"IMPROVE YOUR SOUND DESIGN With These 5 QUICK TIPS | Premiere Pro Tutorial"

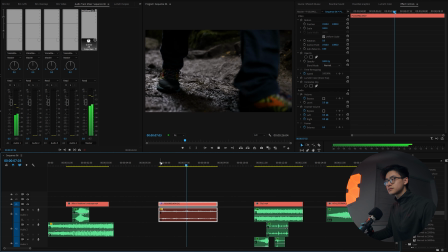(4:06)
So here we have a shot of my friend Tom from the Ascend video that I did with Lumix. If you just have a listen. He's actually walking from left to right, but the sound is very kind of mono.
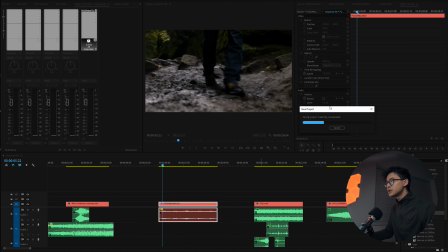(4:19)
So what we're gonna do is turn it into a stereo track by using the pan feature. In the effects control section, the panner is already at the bottom. And what you can do is create a keyframe right at the beginning. You can either press this button right here, or if the stopwatch is blue, then it'll automatically create a keyframe when you change a setting.
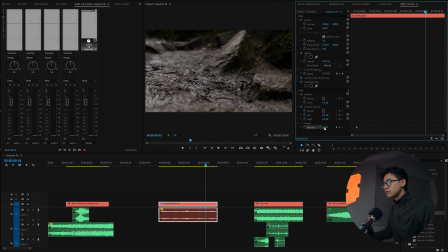(4:36)
So right now, if we bring it over to the left, that means the balance is all the way over to the left speaker. And as he moves over to the right-hand side, we move it all the way over to the right. So if you now have a listen,
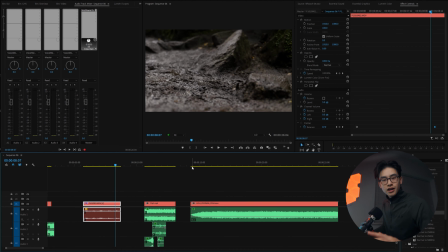(4:50)
if you're listening with headphones, you can really hear the effect that he's walking from left to right, and it just makes the viewer feel like they're more immersed in your video.
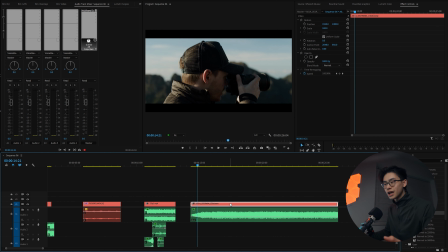(4:59)
The last tip is to keyframe the volumes to create different effects. So for example, on my clip here, a shot of my friend Matt, we have a wind sound effect. Have a listen. It sounds very basic, but you can actually create a whoosh sound effect.
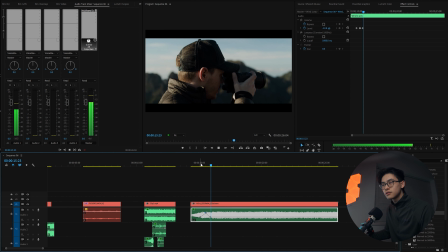(5:14)
If you can't find one that matches what you want, you can just keyframe the volume. So for example, create a few keyframes and make it go a bit louder here. You've literally just created your own whoosh effect. And the good thing about keyframing your sound effects is that if you're moving further away from an object or moving closer,
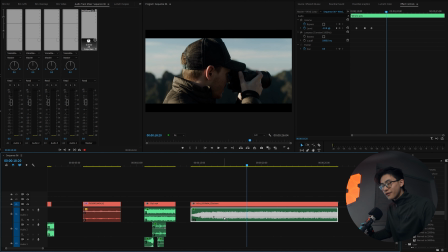(5:31)
when you keyframe it, it sounds a lot more realistic rather than just leaving the sound effect as is. It just sounds a bit boring. So for example, if I keyframe some volume changes now, it can make it sound like it's really windy. So from just a normal wind sound effect, which just sounds very linear, have a listen. I mean, obviously that doesn't sound completely realistic, but being able to keyframe the volume opens you up to so many different possibilities for how your sound sounds. So that is it for today's video. I hope it's taught you a couple of new tricks to sound design. The next week's video, the climbing gym's finally open in the UK. So I'm going to be doing a little bit of a vlog, showing you guys a bit of an insight into my personal life and what I do aside from video editing. So if you're interested, catch me next Monday. But until then, peace. Quick little note just before we end the video. I want to say a massive thank you to everyone who has watched the previous video. It means a lot for you guys to say some really kind words about what I put out. My whole goal is to spread some valuable information and be pretty transparent, because I don't think there's enough of that in the industry today. Massive thank you to everyone who has joined the LAM fam over the past few weeks.
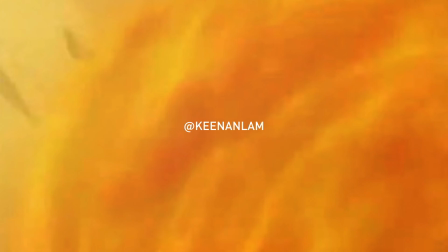(6:44)
I can't wait to see where this whole channel goes in the future. Bye bye.